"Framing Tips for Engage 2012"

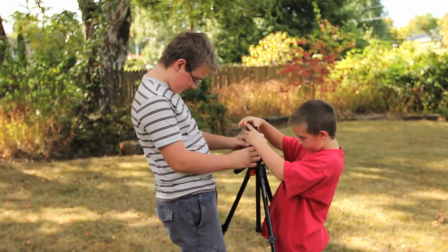3s
A picture is worth a thousand words, and that's what framing is all about. Before shooting your footage, it's best to use a tripod for a steady shot.
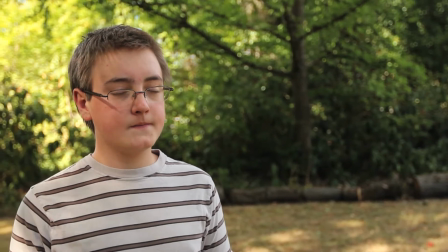13s
This is the most common interview frame, from the chest up usually with the subject looking toward the side where they have plenty of headroom.
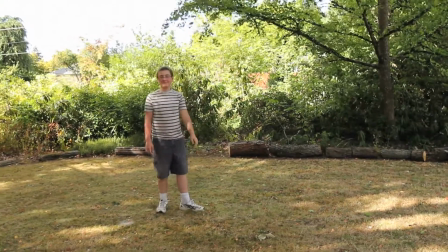20s
A long shot like this communicates loneliness and isolation. This guy seems to be okay with it, though.
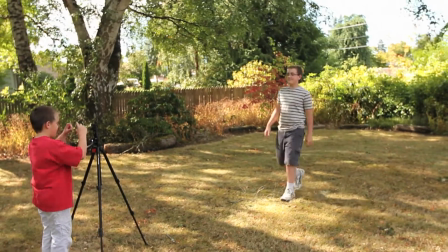26s
Closer to the subject, you can get a few different angles. Here we have a close-up shot from the shoulders up.
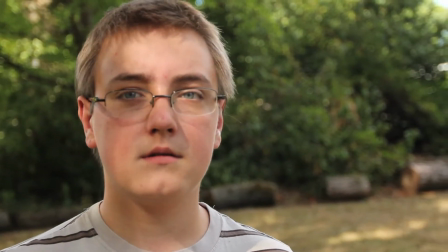32s
Close-ups are a good way of seeing the expressive motion in a subject's face.
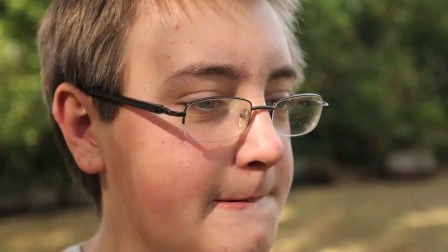39s
Coming in even closer is the extreme close-up. It's a great way to get even more detail out of your subject's face.
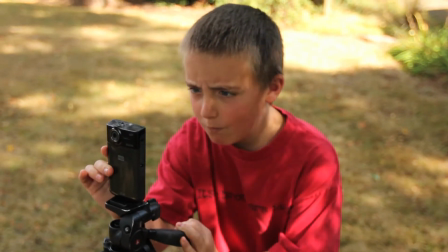47s
The next two shots are a bit more artistic in nature, with the low-angle shot making the subject appear tall and powerful,
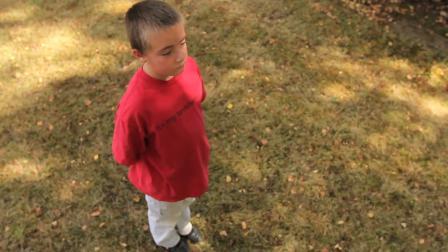54s
and its opposite, the high-angle shot, makes the subject appear smaller and weaker.
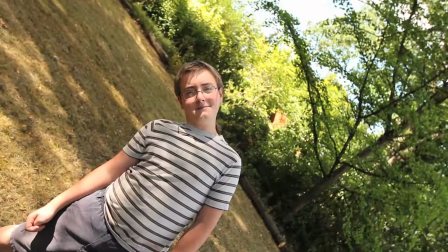59s
Framing can help tell your story, but use these techniques sparingly, and above all, remember to have fun.